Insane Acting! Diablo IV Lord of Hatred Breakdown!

Just the insane voice performance. The new cinematic for Diablo 4, Lord of Hatred, just dropped. And we're going to break down the cinematic language today. If you enjoy our time together, check out my other breakdowns of Diablo.
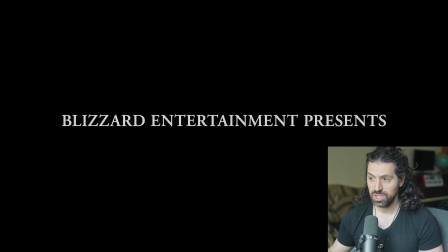[0:16]
All right, let's check it out. Here we go.
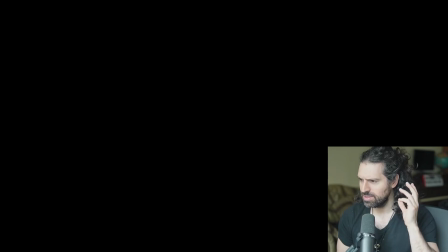[0:22]
Sound design, really setting the mood here.
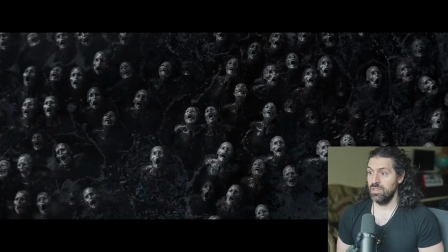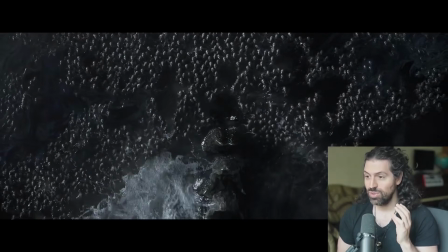[0:31]
Wow, this classic Diablo, just striking first image, just unsettling.
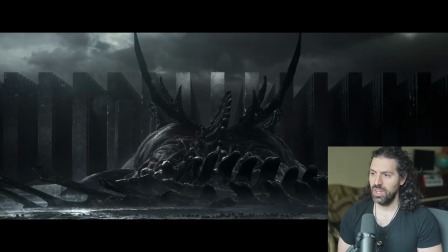[0:39]
Oh yeah, this is.
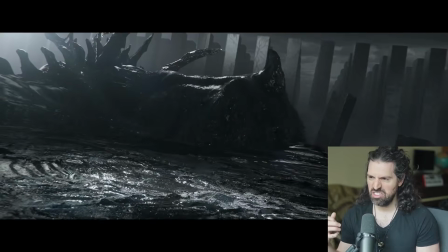[0:42]
I love the naturalistic waves and this like, creature against the perfectly geometric background.
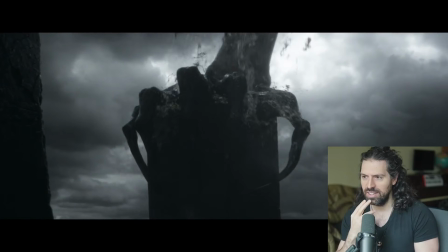[0:49]
It's very odd imagery, very abstract.
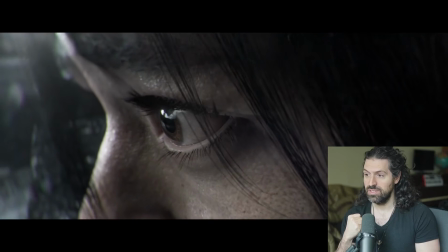[0:54]
Oh, this is just cosmic horror, yeah.
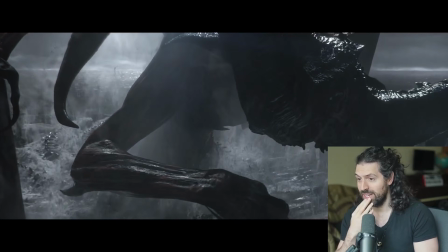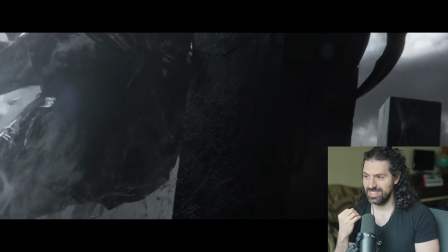[1:05]
The sort of insignificance, and there it is.
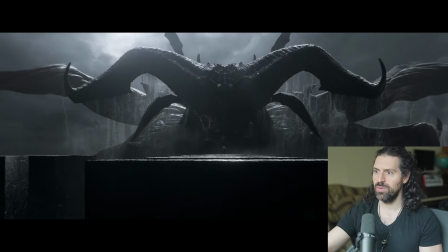[1:10]
Yes, the insignificance of the human form.
Stone meet the same fate.
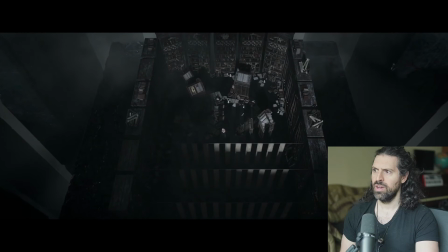[1:17] No.
Wow,
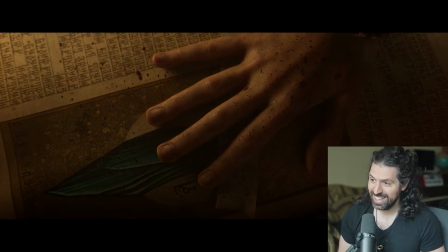[1:23] More time.
fantastic, and the transition, almost like it's taking over her mind.
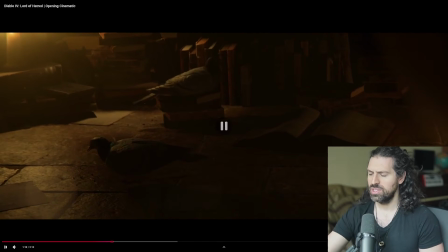[1:29]
Yeah, fantastic color use too. That opening segment, just completely bereft of color, completely bereft of humanity.
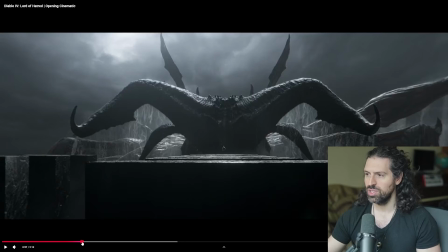[1:38]
Even the skin tone is just completely stripped of that human color, and we have just this
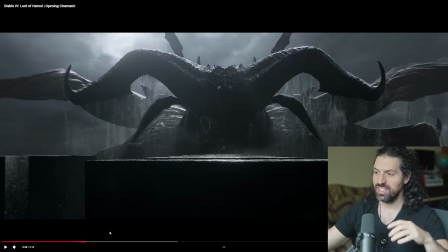[1:45]
unimaginably scale that's just encroaching on the entire frame. And there's a great use of negative space throughout. I mean, look at this, just nothingness in the frame, which really showcases the just absurd size of this being. And the voice is just power. His insane performance with the.
Meet the same fate.
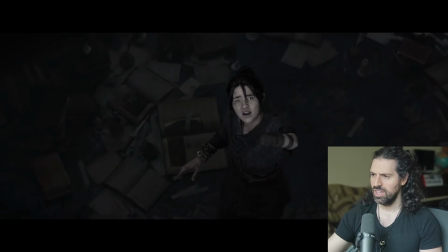[2:04] No.
Terrifying. Like, you almost can't even register a face or understand.
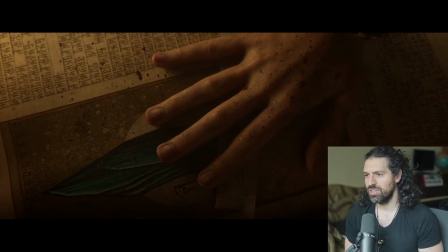[2:12]
It's very Lovecraftian, very Cthulhian.
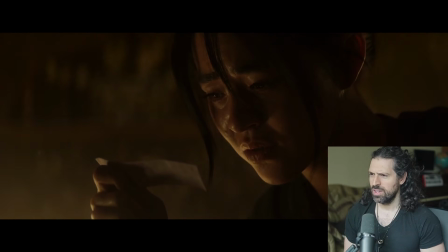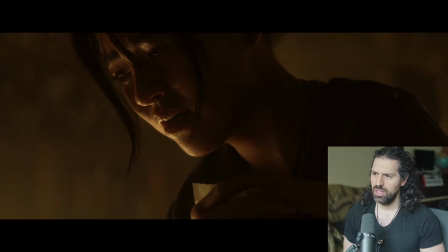[2:21]
And then it's a very cozy environment.
But that Need more time. sticks with her, you know?
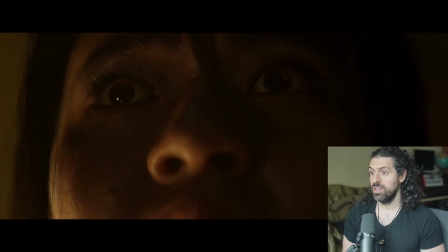[2:28]
That horrific imagery.
Nothing in those scrolls will save you, Neyrel.
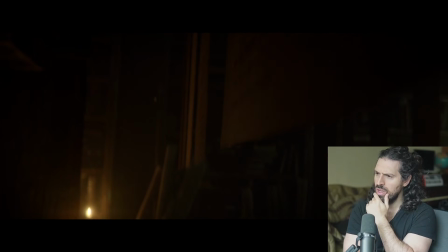[2:35]
There's that geometric shapes again. I can. If you see, there's a lot of imagery.
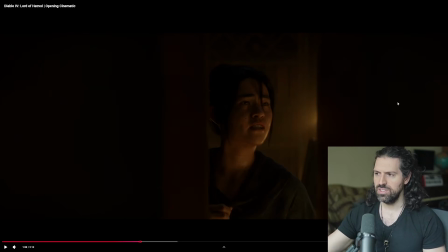[2:42]
It's echoing these geometric shapes from the beginning. Like, it's almost like she's caught in a maze where she can't escape this, like these huge rectangular shapes.
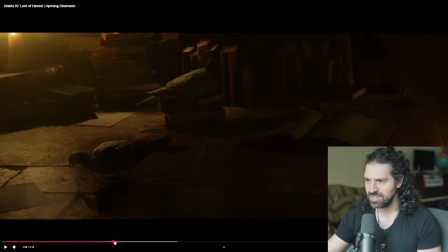[2:52]
They're using that in the frame constantly. Even with the shadow play of the books here.
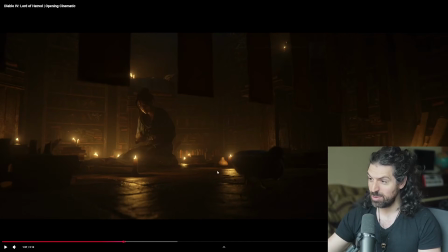[2:56]
But look at this, when she starts to get called, it's the same shapes. It's fantastic.
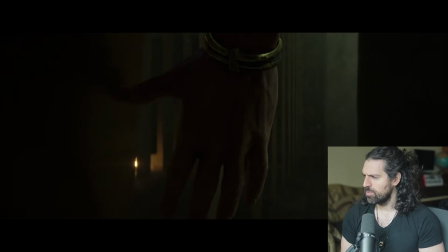[3:01] Nothing in those scrolls will save you, Neyrel.
Oh, I love it.
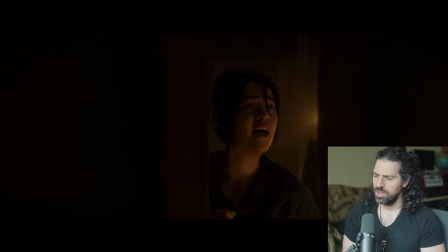[3:08]
More use of negative space, yeah.
I want nothing from you.
And this is a great shot here. Oh, wow, because she's trapped, right? She's trapped. It's like she's imprisoned in the shot.
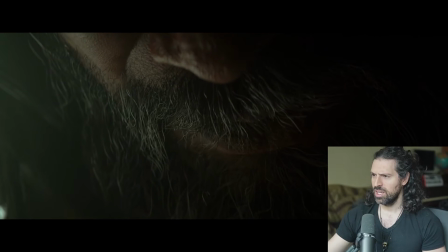[3:19]
It's fantastic work.
You've seen what awaits.
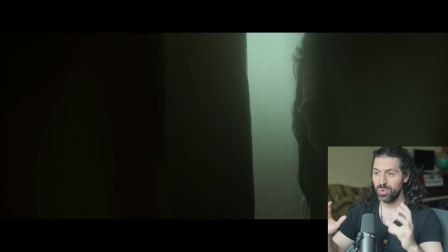[3:26] You are a part of me.
See? Imprisoned within the geometric shapes in the frame.
Use of you. I have seen what awaits. I will stop you.
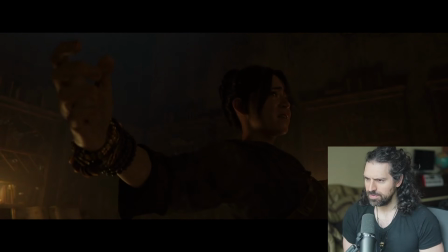[3:36] I am untouchable.
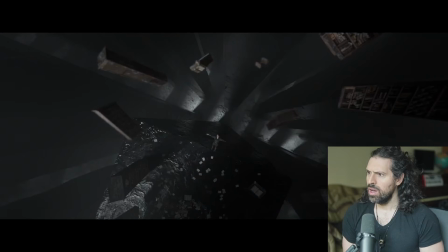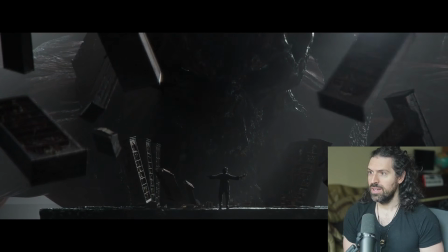[3:46] You think you have power here?
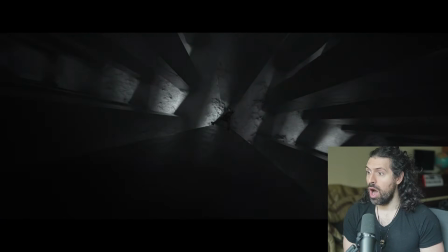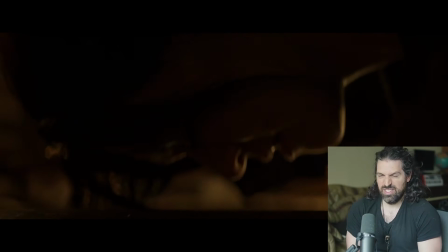[3:54] Just Do this for an eternity, chills. Neyrel.
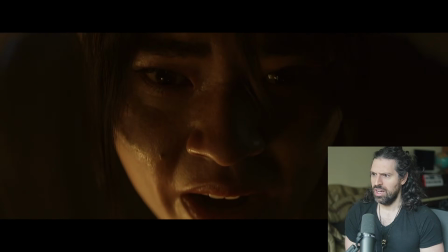[3:57] Oh, I don't see that you have a choice. amazing vocal performance, voice performance from Judy Alice Lee and Steve Bloom here.
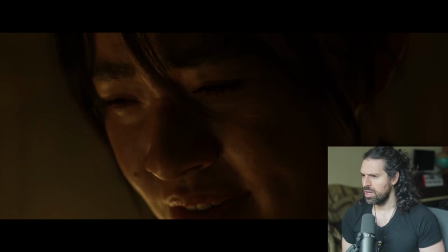[4:11] You're right.